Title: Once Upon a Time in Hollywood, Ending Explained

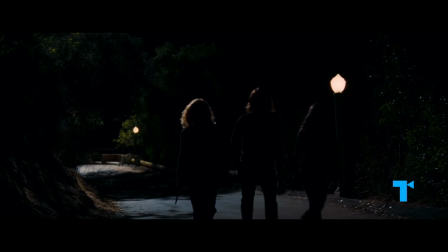963s
These agents of darkness are framed as the other side of the coin to Sharon's lightness,
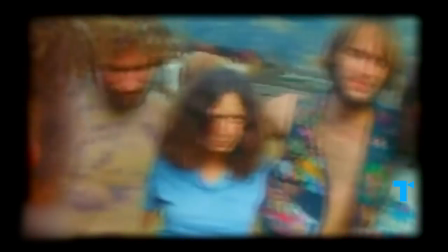968s
as the flipside to 60s freedom and openness was dangerous vulnerability to the unknown
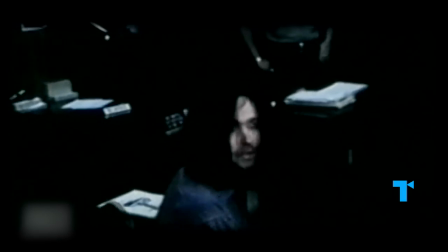974s
and the manipulation of lost or mentally ill young people by false prophets like Manson.
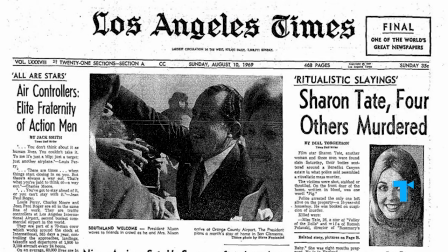979s
As the writer Joan Didion noted in her famed essay The White Album, many people felt like, the 60s ended abruptly on August 9th, 1969,
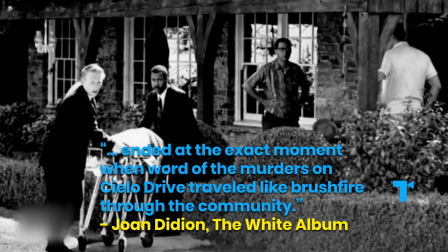988s
ended at the exact moment when word of the murders on Cielo Drive traveled like brush fire through the community.
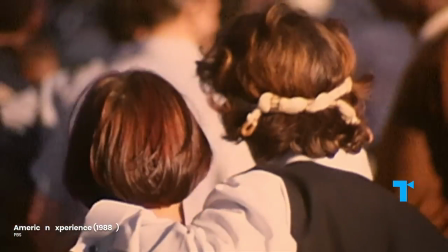994s
It was the end of the party, a bracing rejoinder to the aura of free love, innocence, and endless possibility that had defined the decade.
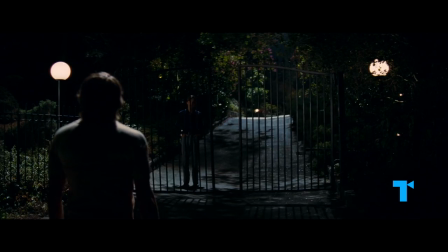1004s
By metaphorically saving Sharon Tate, Tarantino also saves this era of America, and asks what might have happened if the party had never stopped. I see it as a rage against a loss of innocence.
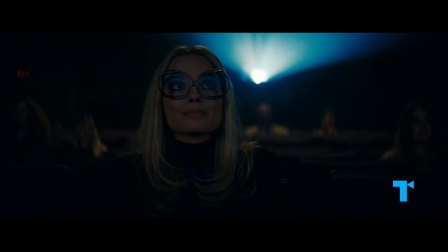1016s
As Joan Didion wrote in the very first sentence of the White Album, We tell ourselves stories in order to live.
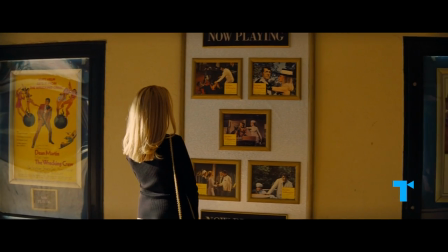1022s
We attempt to draw connections and derive meaning from the most senseless events,
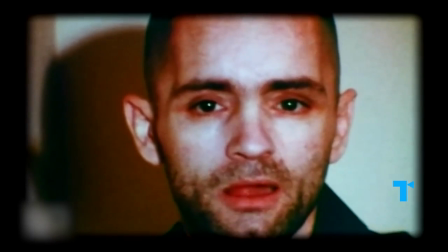1026s
just so we can keep going, even when we know there's no real meaning to be found."
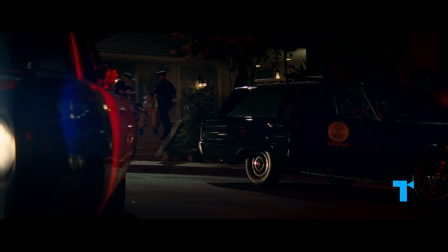1032s
In Once Upon a Time in Hollywood, Tarantino tries to make sense of a tragedy that remains inconceivable. I think we're fascinated by it because at the end of the day it almost seems unfathomable. And frankly, the more you learn about it and the more information you get and the more or concrete it gets, it doesn't make it any clearer."
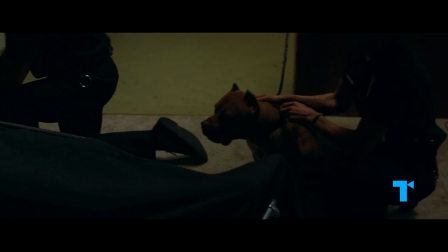1051s
And he does it by telling us a story, the kind of reassuring fantasy we recognize from decades of watching movies.
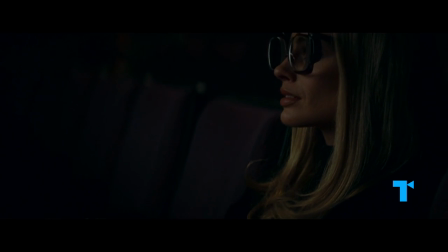1058s
It's a story that allows not only Sharon Tate to live, but us as well.
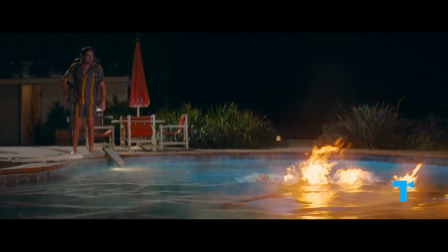1063s
This fairytale ending isn't quite the cathartic triumph it first seems to be, though.
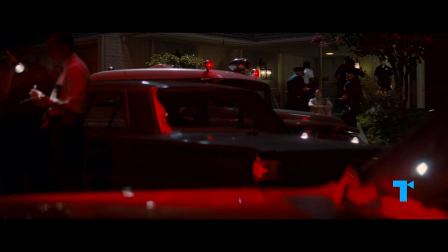1068s
After the violence is over, we're left with a melancholic reflection on what could have been.
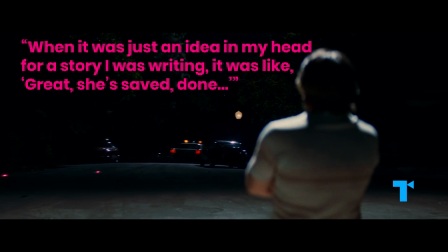1073s
As Tarantino explained to Deadline, When it was just an idea in my head for a story I was writing, it was like, great, she saved, done.
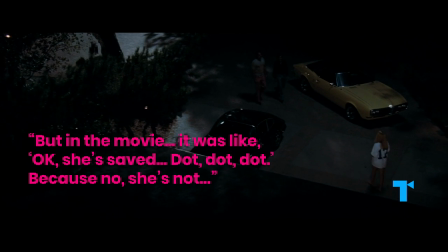1081s
But in the movie, it was like, okay, she saved, dot, dot, dot. Because no, she's not.
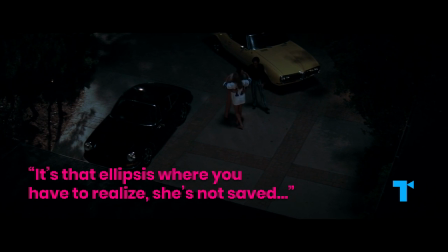1087s
It's that ellipsis where you have to realize she's not saved. Things did not happen this way.
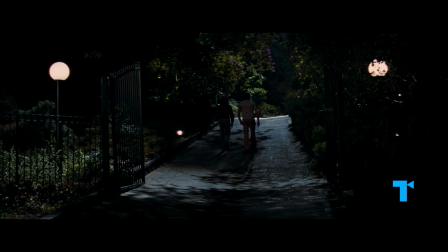1093s
So ultimately, Tarantino's Hollywood ending shows us the real-life limits of our fairy tales.
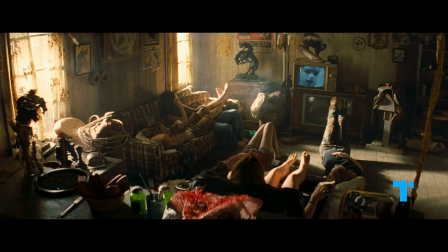1098s
When the lights come back up, we're kicked out of the dream and back into grim reality. here, on the other side of the gates.
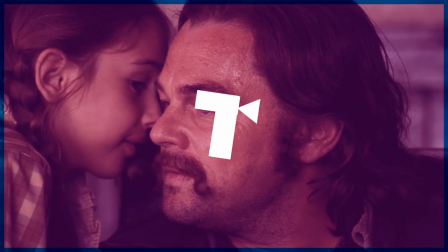1106s That was the best acting I've ever seen in my whole life.
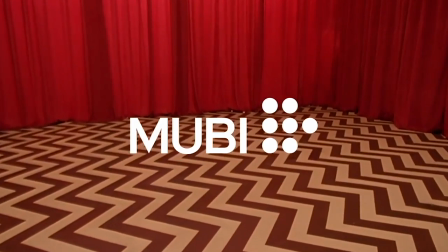1113s
This video is brought to you by Mubi, a streaming service we love.
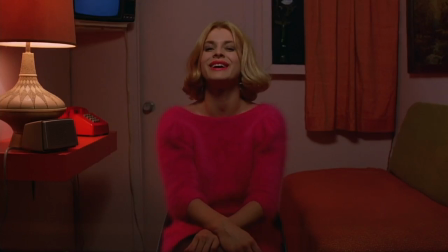1118s
Every day Mubi premieres a new film, whether it's a movie you've been dying to see or one you've never heard of before, there is always something new to discover.
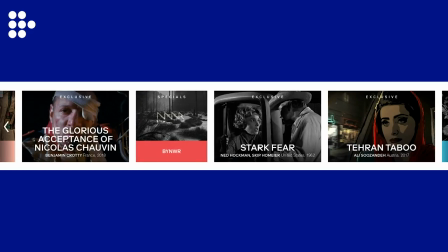1125s
So in this world where it's very easy to spend hours debating what you should watch,
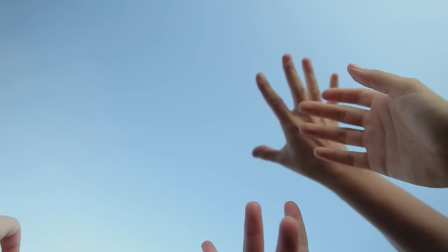1130s
Mubi is like having a really cool friend with amazing taste in movies, making it so much easier for you.
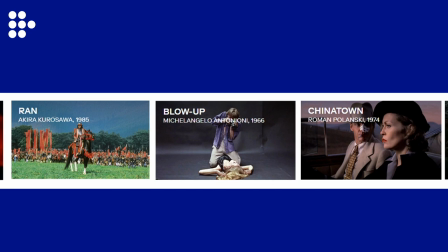1137s
They feature hard-to-come-buy masterpieces, indie festival darlings,
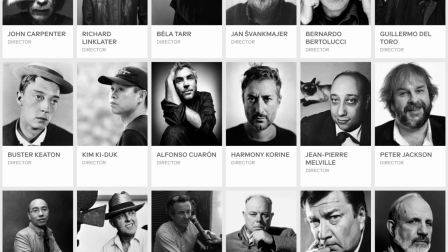1141s
influential arthouse and foreign films, lesser-known films by your favorite famous directors, and more.
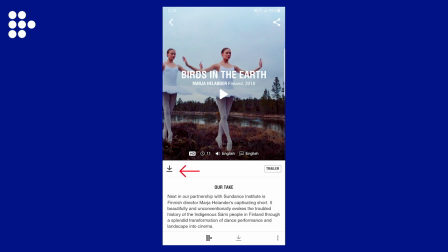1147s
Plus, you can even download the films to watch offline, and there are no ads, ever.
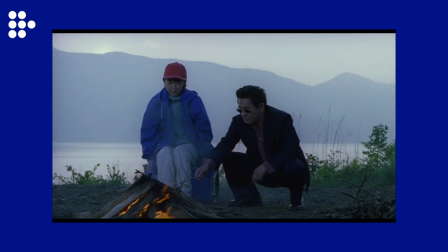1152s
Right now, Mubi is celebrating one of Quentin Tarantino's favorite directors, Takeshi Kitano.
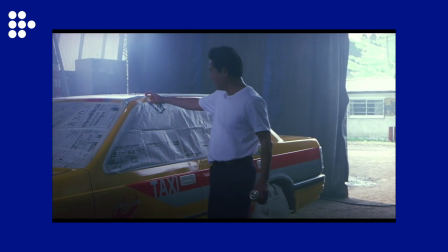1157s
Beginning his career as a television host and comedian, Kitano has surprisingly emerged as one of Japan's most renowned filmmakers.
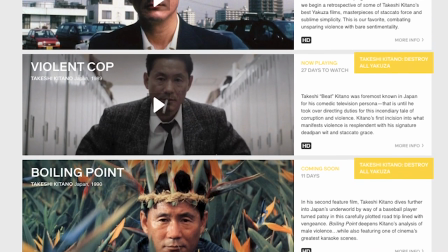1164s
Mubi's series Takeshi Kitano, Destroy All Yakuza, highlights the director's best gangster films.
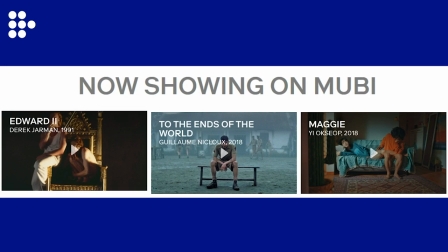1170s
We can't recommend Mubi highly enough. You can try it out now for free for a whole month.
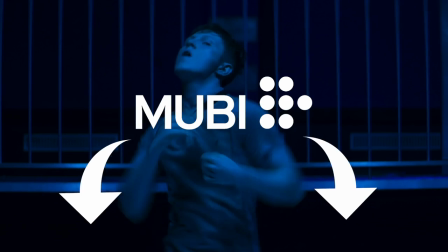1175s
Just click the link in the description below.